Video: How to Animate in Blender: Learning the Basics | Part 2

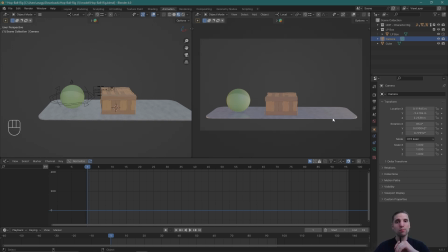So let's start there with that principle. Straight ahead, pose to pose, and layered. It's all under one idea. All right, so I'm going to select my character, Control Tab, go into pose mode, and let's get that character facing the box.
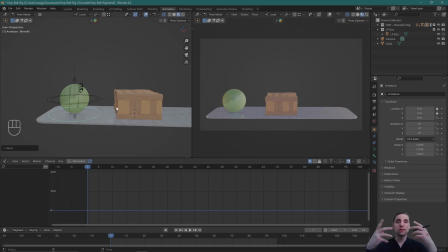And before I get going, sometimes it's nice to even block your scene out visually just by puppeteering your action across the screen.
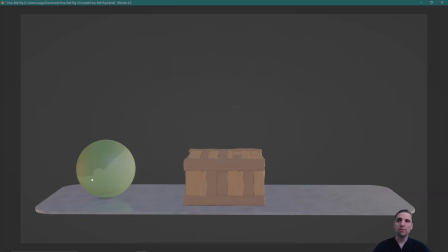So I can take that Move All Control, this one right here, and I can puppeteer my ball to get an idea of the action I want to animate. So I'm going to start my ball somewhere around here. I'm going to have an anticipation. So it's going to roll back, roll forward, a little jump maybe, a bigger jump onto the ball,
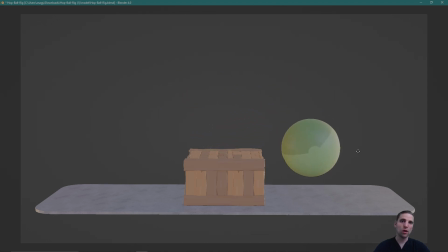lands, rolls forward, medium jump off, rolls forward, and is going to finish the action somewhere around here. So you can see just by even moving our ball across the screen space, we get an idea of the action.
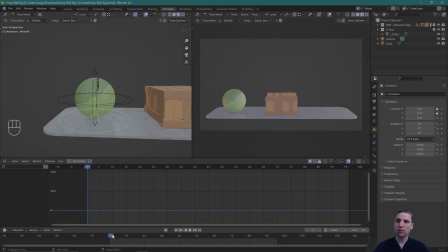We can see how it works within the frame as well. Here we go. I'm at frame 1. I'll start my animation somewhere around frame 7 or 9. And the reason you want to give yourself a bit of buffer at the beginning is when the shot first cuts in on screen, it always takes your eyes a split second to just get oriented with all this new information.
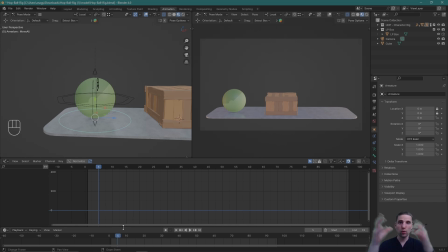So while in that time where the audience is getting acquainted with that new framing, you're adding information in terms of movement, you're just muddying up what the viewer can take in. I'm going to give a little bit of time at the beginning. I'll just say 7 frames, and then I'll start my movement.
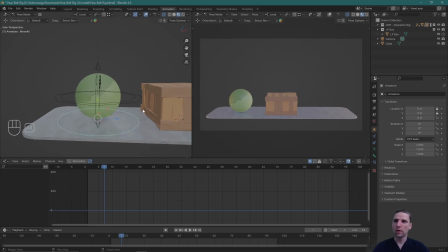I'm going to start a little closer. Somewhere right here, I'm going to hit I and insert a key. When I inserted a key, I set a key on my location and rotation. I show how to do that in the previous video. So I set my first keyframe, and now I'm thinking about the timing I want for my posing.
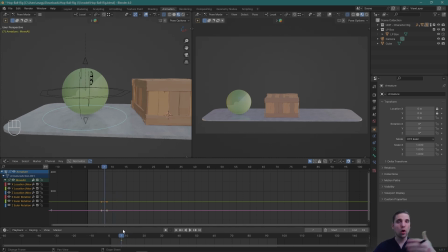Typically, I'll animate my key poses on odd frames, but keep my spacing even. So you can see my keyframe here is on frame 7, and I'm thinking, do I want my next key pose to be on frame 11 or frame 13? Either 4 frames or 6 frames apart.
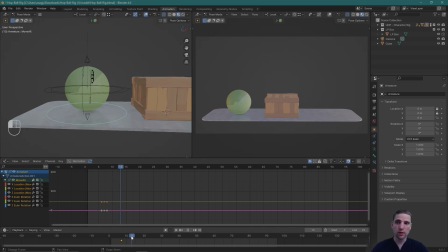4 frames is pretty snappy and more cartoony, so I might just go for the 6 right now. And this is all I'm going to do. Just roll my ball back a little bit. That's my anticipation. Perfect. Insert a key. And in the previous tutorial, I also talk about you can use auto key.
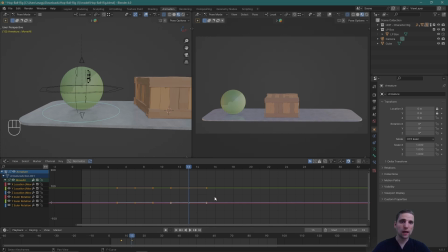And for the most part, yes, I would recommend it. I, in this last few years, have just gotten used to not doing it. So know that that's an option for you there. And so that's it. That's my first pose. You can see that's how simple it is.
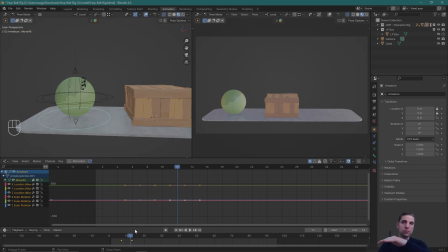My anticipation just goes back. I'm not going to do the rolling yet. First, I'm going to do a first pass of just blocking in position throughout space, pardon me. And then if that's working and I feel it's entertaining as well, I'll then go back and add the detail of the roll, then the squash and stretch, and so on.
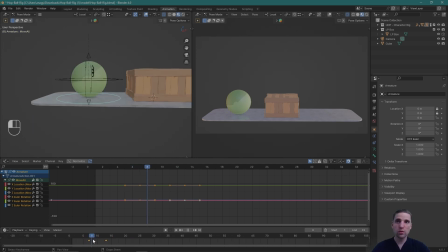We have our starting pose, our anticipation pose, which the anticipation just builds up energy in the opposite direction to where I'm about to go. And we're also going to do a hold. So here I'm going to go 6 frames or 8 frames, it depends.
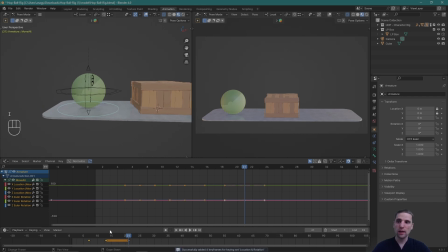Let's do 8 frames for now. I'm going to insert a key, and you can see that we get this bar between the keys. That just means that this key and this key are the same. And that's a hold. And a hold is important because we do a little action, our big action, and then we have a hold, which is this right here.
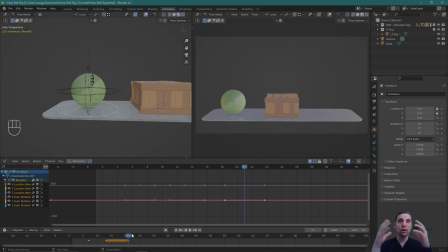The hold allows time for the audience to just register what just did. So that's why a hold is important. And when we go and add a little breakdown and then a settle within this area here, we can make that hold a moving hold.
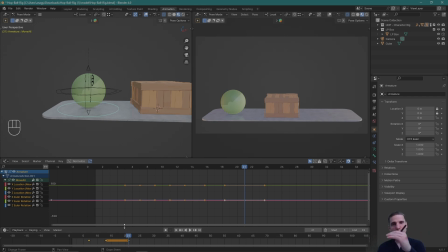So it's not just stiff. We can have a little bit of movement while retaining that overall idea and timing. But yes, building a hold is important. So we have our first pose, small anticipation pose, hold.
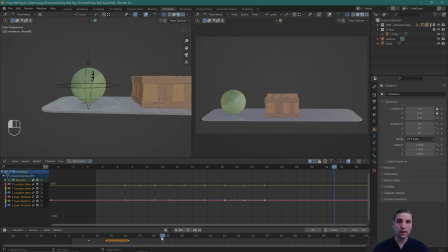Now let's go ahead and start our big anticipation down before the jump as well. So we're at frame 21, and I might go to frame let's go to 35 for now.